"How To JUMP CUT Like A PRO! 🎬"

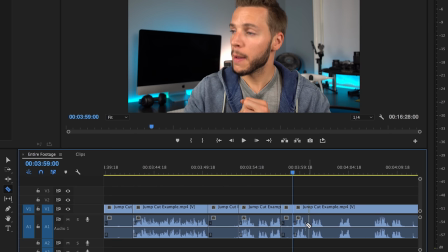And I will just keep going along making these cuts Eventually, if you get pretty good at it, you don't need to get real exact with the mouse You can just start doing cuts like these and trim it up later, make it sound a little bit better if you need to But the point is you want to take out your ums your butts your dead air any of your mistakes so
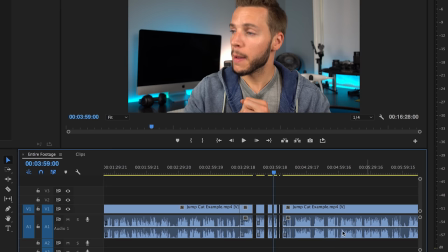that on your timeline You'll have something looking like this across your entire timeline with all the dialogue clips that are sounding good And the dialogue clips that you want to use in your final video for the sake of time I already done that with three clips right here
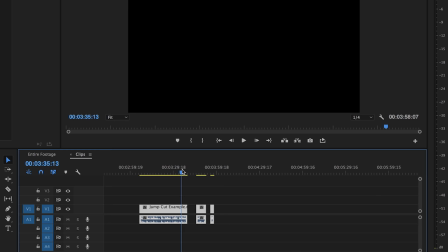And now I'm gonna show you how to actually do the jump cut when a scroll in what you're gonna want to do If you have these going
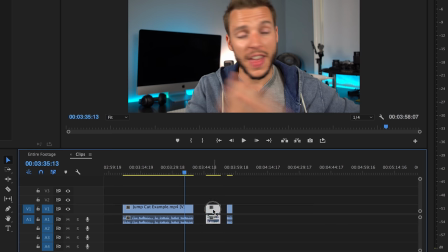back-to-back, these are the dialogue clips. You want them in this order You're gonna want to either drag this over till it snaps to the end of the previous clip Same here,
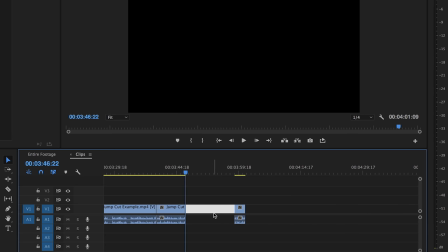or you can always just select the area in between the two clips It'll highlight it and then you just click delete.
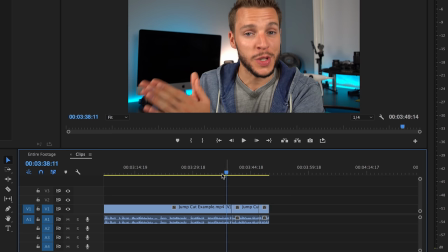So now if we listen to these back-to-back these clips I'm not gonna play this whole thing, but I'm just gonna play right here
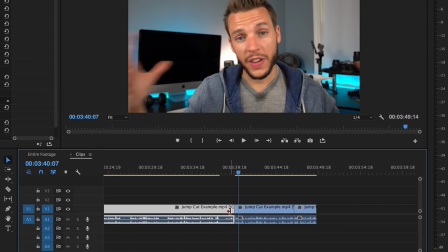Now that doesn't sound bad sounds a little bit smoother than if I were to have stopped and thought about what to say That dead air right there.
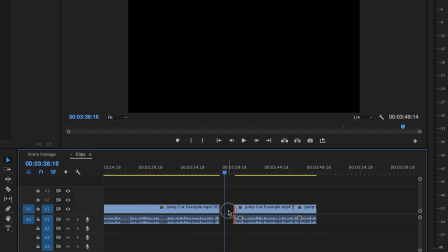We wouldn't want that. That's why we did the jump cut That's why we have these clips spliced up, but there's still a little bit of a pause there
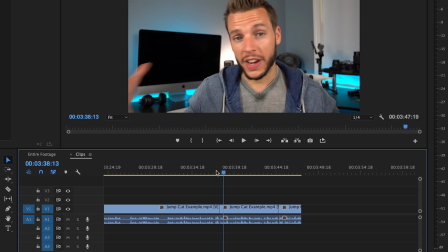It just doesn't seem as polished as it could so here's the secret to my jump cut here's what I do I will zoom in here on the timeline go
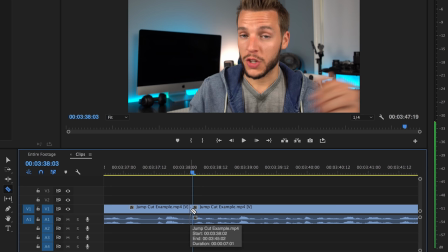to the start of that next clip And this is where I could get a little bit more precise right there's actually where it starts I'm cutting out
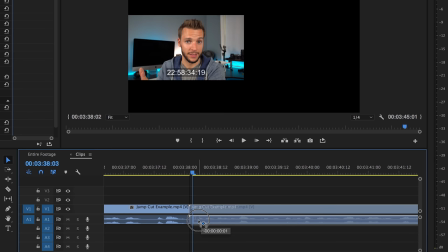another frame and I will drag it so that it overlaps now You don't want to drag it like this because then you're cutting out audio of
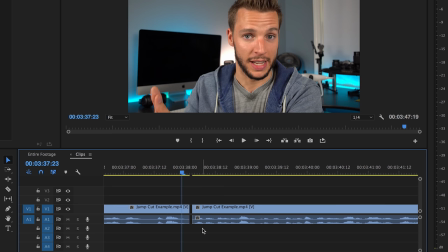your first clip that doesn't work That's going to be a mistake that that's a problem So to preserve the audio of the first clip but still have a jump cut I'll
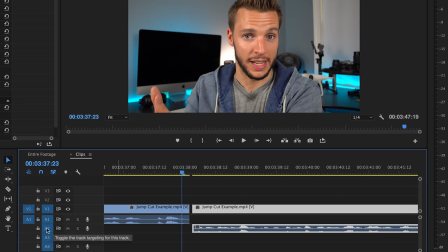actually drag the audio from the a1 track over here down to a2 And then I will drag this over till just about the end of that first clip So now if we play these clips back-to-back
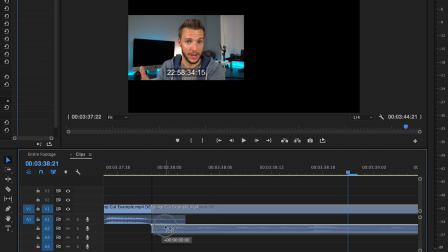It sounds a little bit more polished and you could fine-tune this by either dragging to the right And getting another extra frame out of that first clip
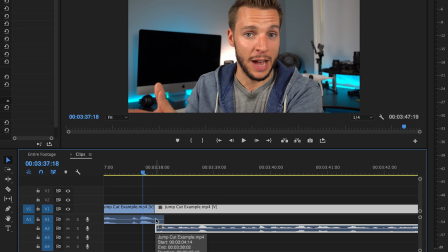That sounds pretty perfect to me This is what you call technically an L cut. We have overlapping audio from the first clip that goes into the second clip. See how it makes sort of like an L right here? The LL. It's an L. Hence, an L cut. You see where I'm going with this? So the advanced technique for a jump cut is essentially just using a bunch of L cuts.
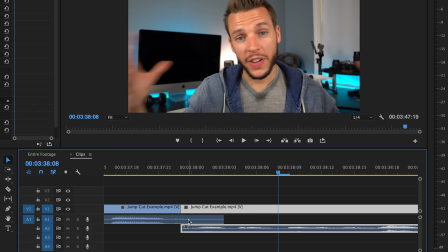And that way you have a little bit of overlap from that audio. If we zoom in here, see this little bit right here? That's a little bit of overlap from the audio of the first clip going into the second clip.
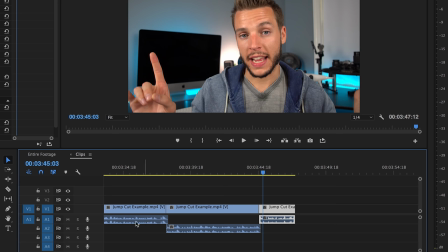So it's not so abrupt. Now you see I'm alternating here. I have the audio and audio track one, audio and audio track two, audio and audio track one. I'll go back and forth like that to keep doing L cuts so that we have the jump cut with the L cut technique throughout the entire timeline.
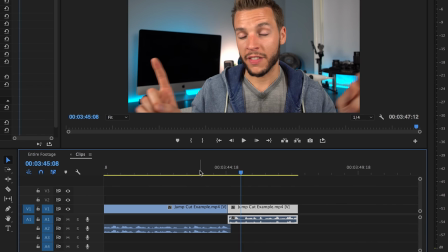Now, if you hear it, it's very subtle. But if you listen closely, it sounds very smooth.
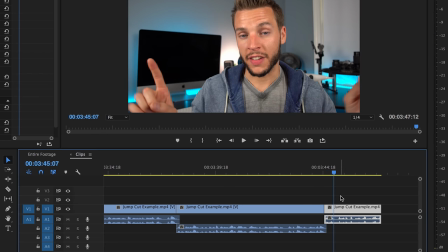It sounds like it flows into one another. A little bit more professional, in my opinion, it makes the overall quality of your audio sound a little bit more polished.
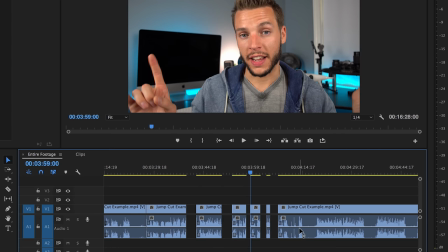And when you start to use this technique throughout your entire timeline and every single one of these clips throughout Once you're done editing
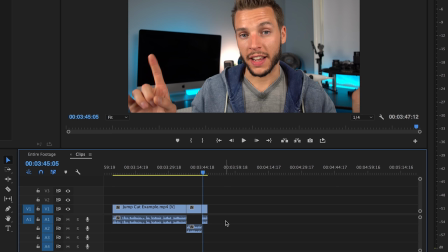and you put all your clips next to each other and your videos finished It'll sound a little bit more clean a little bit better flow. It'll maintain your rhythm Meaning it's one of those things that could take your video editing to the next level with a very minor technique That goes a long way and ultimately sounds a little bit more professional And that's the secret to my infamous jump cut technique on this channel. Nothing too crazy, but at the same time nothing too simple I'm certainly not the only youtuber who uses this technique or has talked about it before But seriously, don't be afraid to use the jump cut in this way. It helps you to polish up the energy flow and pace of your video Go for it for more of my filmmaking and photography tutorials on this channel on Thursdays and for examples of this advanced jump cut technique in Action, don't forget to subscribe and check out the other videos on this channel. And I hope you enjoyed this jump cut tutorial Just kidding that that's how you don't want to use the jump cut to end the video on a bad example.